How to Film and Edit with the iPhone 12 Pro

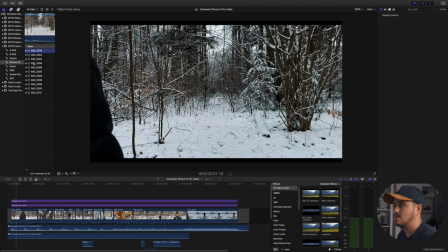[13:02]
So let's hop into Final Cut Pro X. So the first thing I did is I dragged all of the clips onto the timeline and then I shortened each clip to just get the best sections.
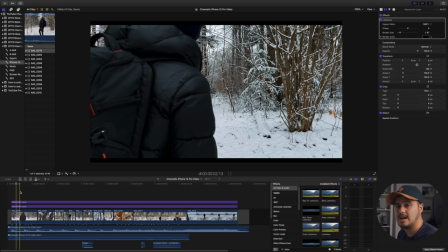[13:12]
Once I have that, I searched for the right music.
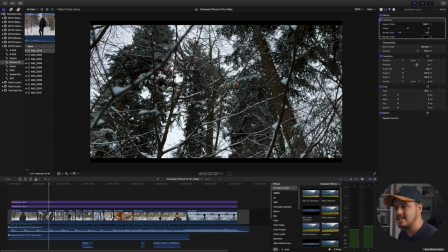[13:16]
I use Artlist for all of my music and I wanted the music that was cinematic and had a crescendo in it.
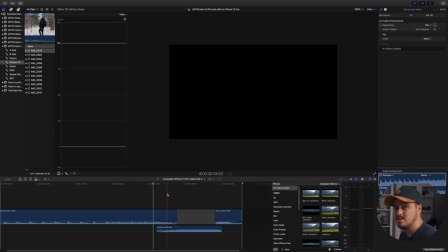[13:23]
So I actually shortened the music to fit it with the video. And you really have to play around and see how you can shorten it together using these fade handles.
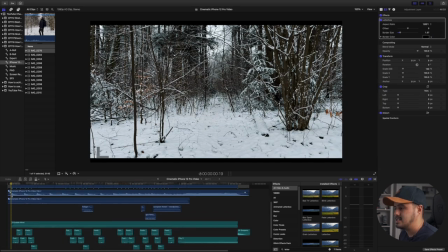[13:34]
So another big part is to add sound effects.
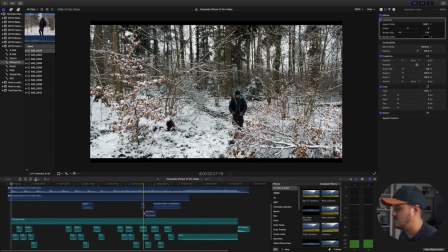[13:38]
I added a lot of footsteps into the video. just to make it come alive.
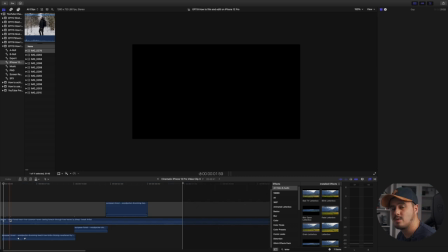[13:45]
I also added a subtle wind, as well as forest ambient sound, which I also got from Artlist.
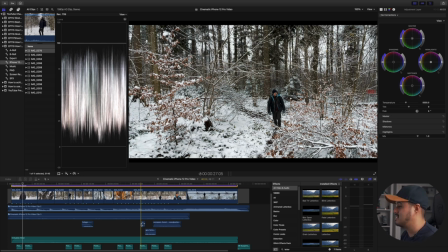[13:53]
What I also did is I added a GPS female voice, since I'm looking at my watch.
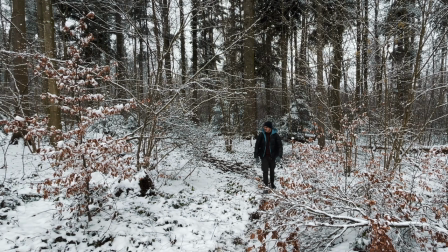[13:59]
I thought this fit pretty well.
You've arrived at your destination.
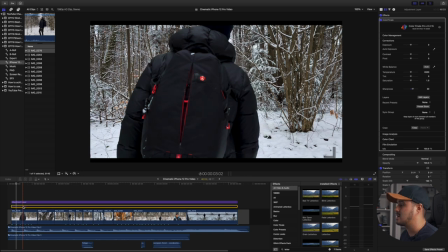[14:06]
So the next thing I did is I color corrected each shot. I made sure that the white balance is correct as well as the exposure.
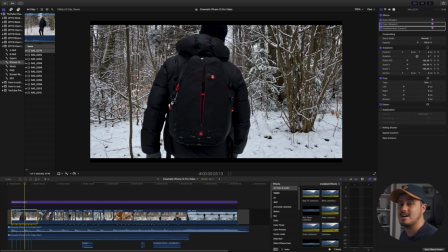[14:16]
Now, when you shoot in Dolby Vision and import the footage onto your timeline, it actually comes like this.
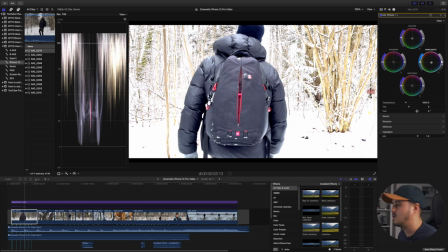[14:22]
As you can see, it's totally overexposed, but don't worry, you can just pull down the highlights
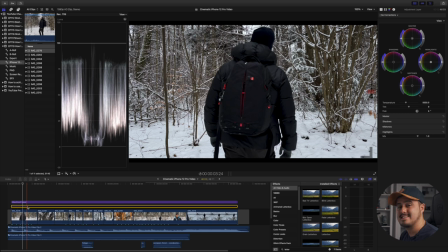[14:29]
until you're satisfied. The next thing I did is I added a LUT, which is a lookup table on the entire clip. So this is actually the Pucksmall orange and teal look, which I created on my own, and I applied it to the entire clip.
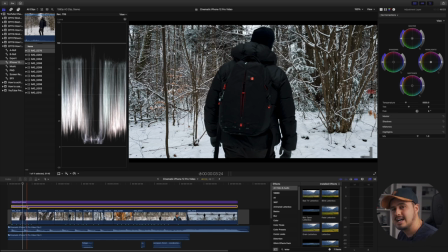[14:44]
And what the orange and teal does is you get those nice orange and teal colors in your shot,
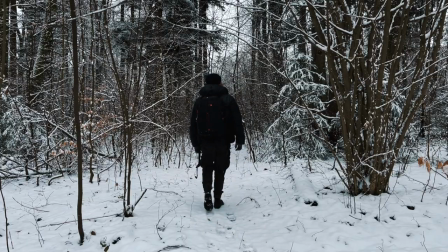[14:50]
which again creates a nice contrast in your video. So one of the biggest challenges is the change of exposure.
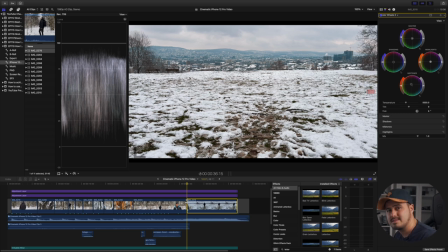[14:57]
Even though I locked my exposure, in some situations, the exposure still changes.
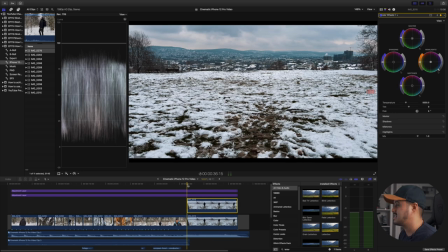[15:03]
Let me show you what I mean. So in this shot, as I come in, the exposure changes. is, see? And what I did to fix that is I actually added keyframes into the midtones and adjusted it as I went through each frame.
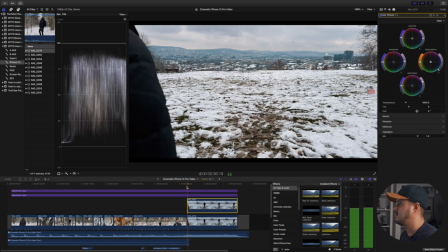[15:20]
So this is the before, and
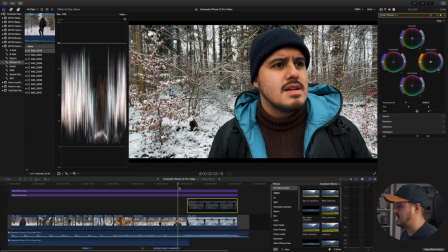[15:27]
this is the after.
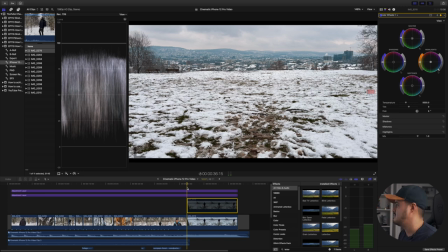[15:31]
It's still a little bit noticeable, but overall I think I did a great job.
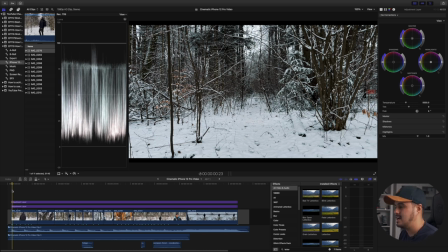[15:36]
In terms of movement, since I shot everything on a tripod, In post, I added digital zoom almost to every clip.
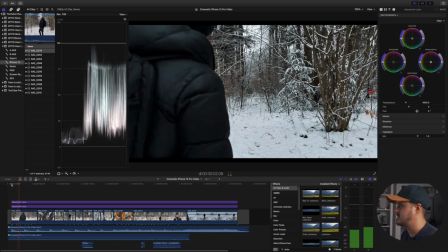[15:45]
So the first clip you will notice that it zooms in because I like to have movement in my shot.
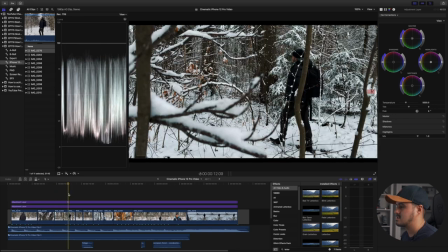[15:53]
These two clips already have movement in it. This clip as well, zoom in, zoom in.
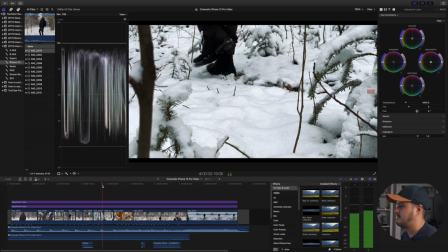[16:01]
This has already movement in it. Zoom in, zoom in.
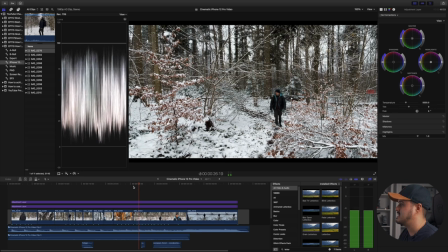[16:10]
and in this shot, I created a digital pan to the right.
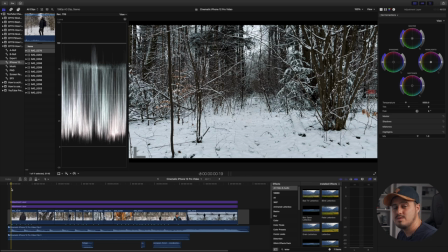[16:16]
So that is also a great way to add more movement in your shot and making your video more dynamic.
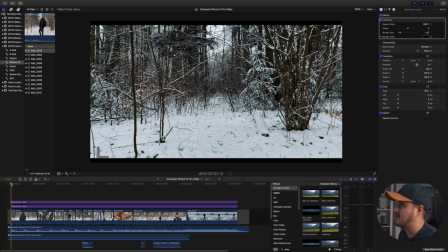[16:21]
You probably also notice the black bars at the top and bottom. I actually didn't plan on adding black bars, but I thought it would make it look more cinematic. Now it's not the normal cinematic aspect ratio that you see in Hollywood movies because I didn't intend to use it.
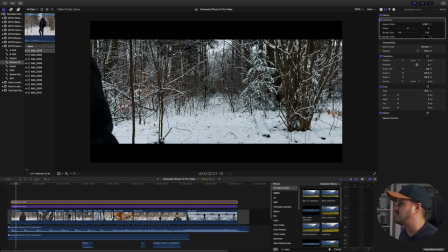[16:39]
So if I would use the 2.3 by five, it would ruin all of the shot because I didn't frame it that way.
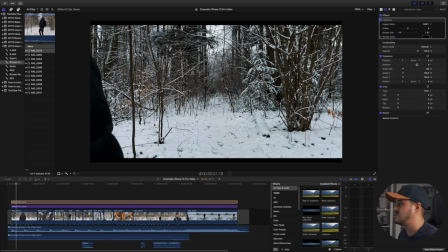[16:47]
So that's why I kept the border size small, which still creates a sort of cinematic feeling to it.
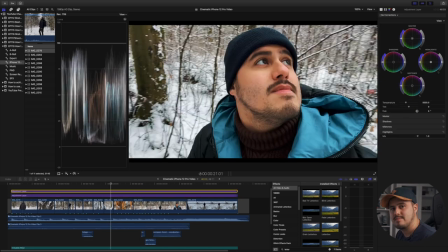[16:53]
So once I edited the entire clip, I add a little bit of sharpening to the entire clip. And this is a great way, especially with smartphone videos, to make it look a bit more high quality. And that is basically it. That is how I edit iPhone 12 Pro footage in Final Cut Pro.